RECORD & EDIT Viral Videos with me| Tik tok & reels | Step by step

first things first is we're going to get our makeup out. I know I'm going to be using this foundation with this foundation brush, and then I'm going to be using this primer, the poreless primer from Benefit. Yeah, so those two we're going to start off with first, and for this look I'm going to actually save brows for last, maybe, because I want to get straight into it. I don't want people to wonder like what the different changes are, so we're going to do these three first. So have my remote in hand. I have my setup already. Woo.
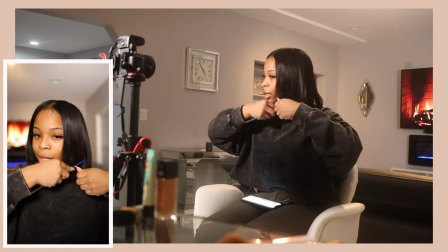59s
All right. So we don't really want the hair to change because the end result, we're gonna do the hair changing.
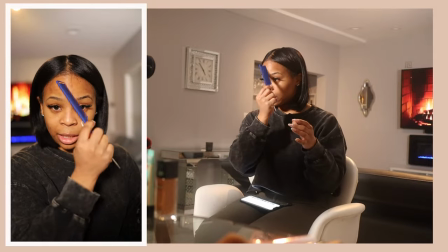64s
So I'm gonna make sure I keep behind the ear so that it stays where it needs to stay until the end, okay?
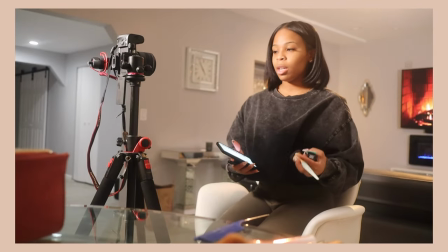71s
I'm gonna hold my three. I'm not at home, so I don't have a table to put things on top of.
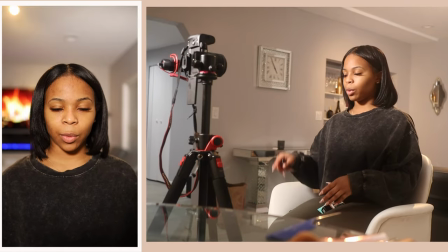76s
So I'm gonna do three products at a time. Nice and straight. I want a little bit of fireplace showing. Step one, find the song.
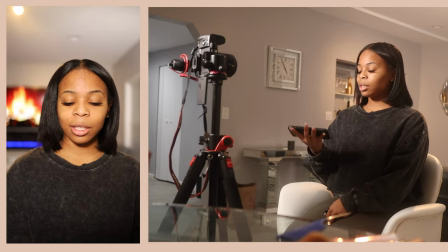82s
I'm gonna be using Huckers by Shy Girl. Sounds like this. It's gonna be really awkward in the beginning, but let's get started.
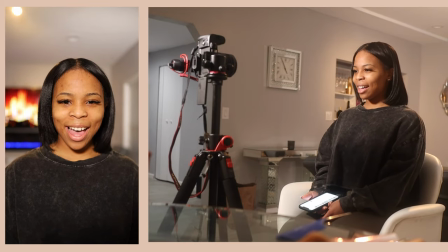Okay, let's do it again.
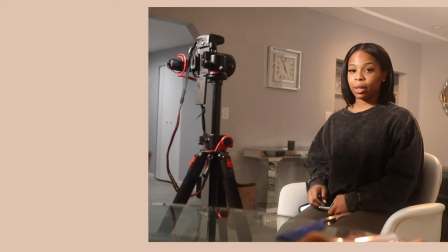103s
Okay, I'm gonna watch it if I like it. And I'm not gonna play the music as I'm doing this, because if I play the music and try to focus on this, if I do that, I'll be here forever. So I'm not gonna focus on the music. I'm gonna just focus on, I'm gonna keep the video recording.
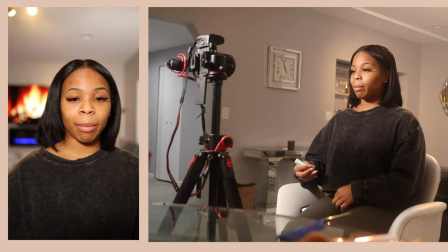118s
And to put on my primer, I'm gonna stay still like this.
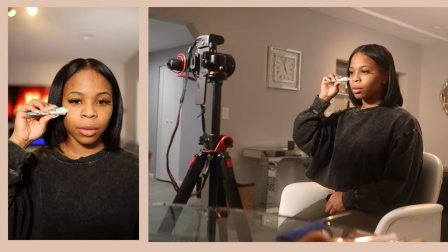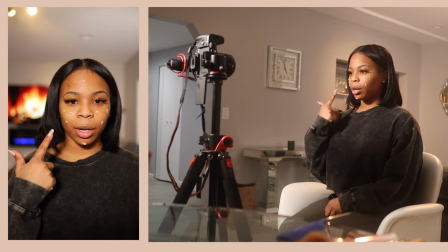128s
I'm gonna put the primer on in dots, as you can see.
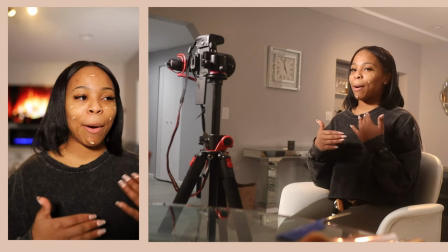131s
And then I wanna figure out how I want my mouth to look, because it's gonna be this way for the entire video.
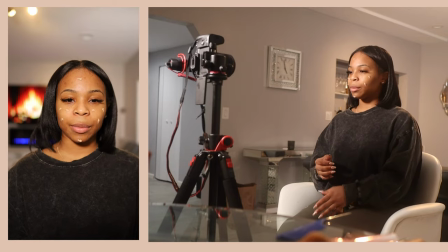138s
So I don't wanna do that and that looks stupid. So I'm gonna go like this. And then rub that in really quickly.
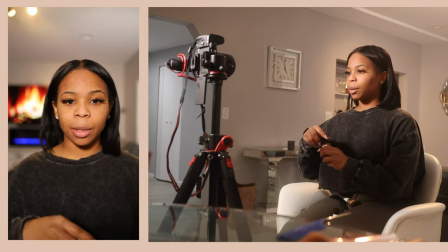143s
Foundation time. Keep your head in that same spot. Take a foundation brush.
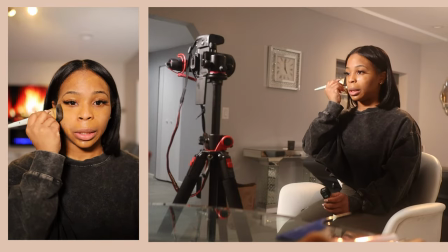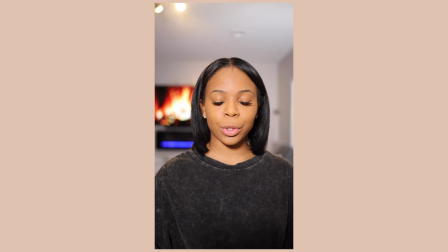160s
So the other camera died, so I'm just going to put this on the side and just have to play it only on this one.
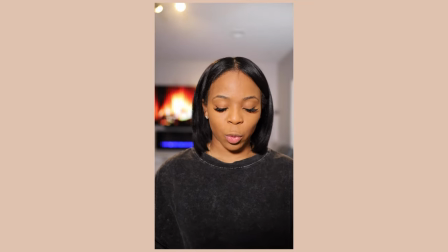167s
So next, we're gonna go on with our concealer, and I'm purposely making dot marks everywhere because I want it to be very drastic when it's doing its switches. So
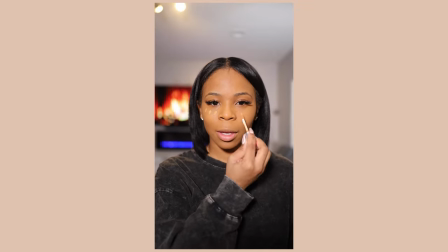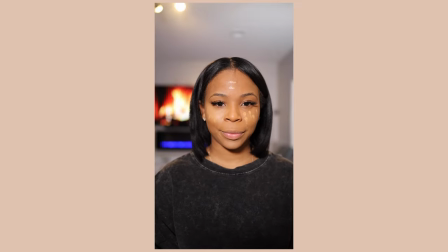187s
I'm gonna cut this part out because we don't need this for footage. All right, so next, I'm gonna go ahead with the concealer. The one that's nice and dark. And for this one, I'm gonna have to turn my head.
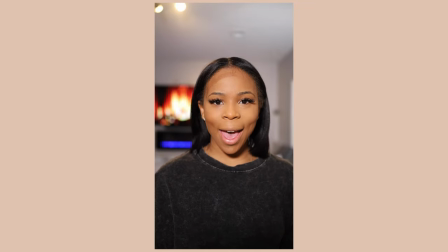206s
Ah! All right, take your brush, blend. I'm gonna stop recording. All right, so next we got our brows. So we're gonna work on brows right now. We're gonna take this Laura Mercier thingy, brush it up.
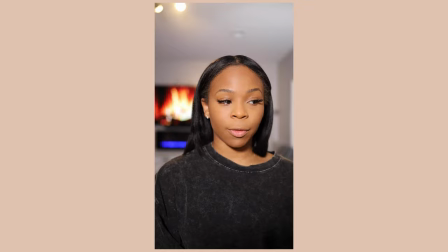226s
This sounds and looks so crazy, but I don't have a mirror in front of me, so I'm gonna have to use my phone and draw these things.
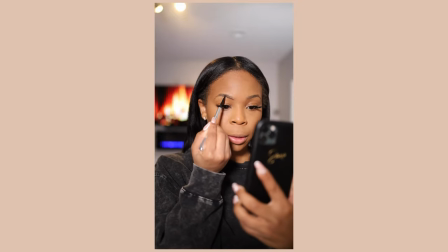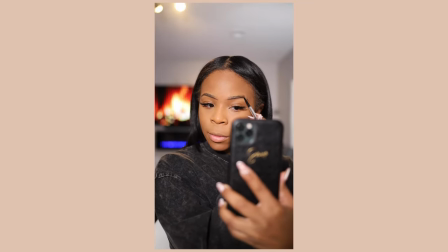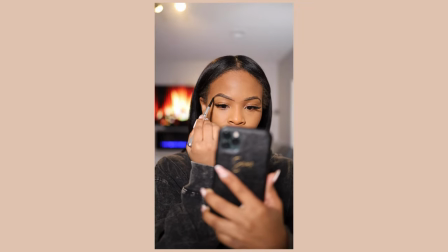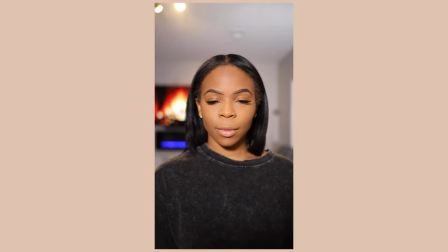Sounds so crazy. Like, if you're walking in on me, you're gonna be like, what the hell is she doing? But anything for TikTok, right?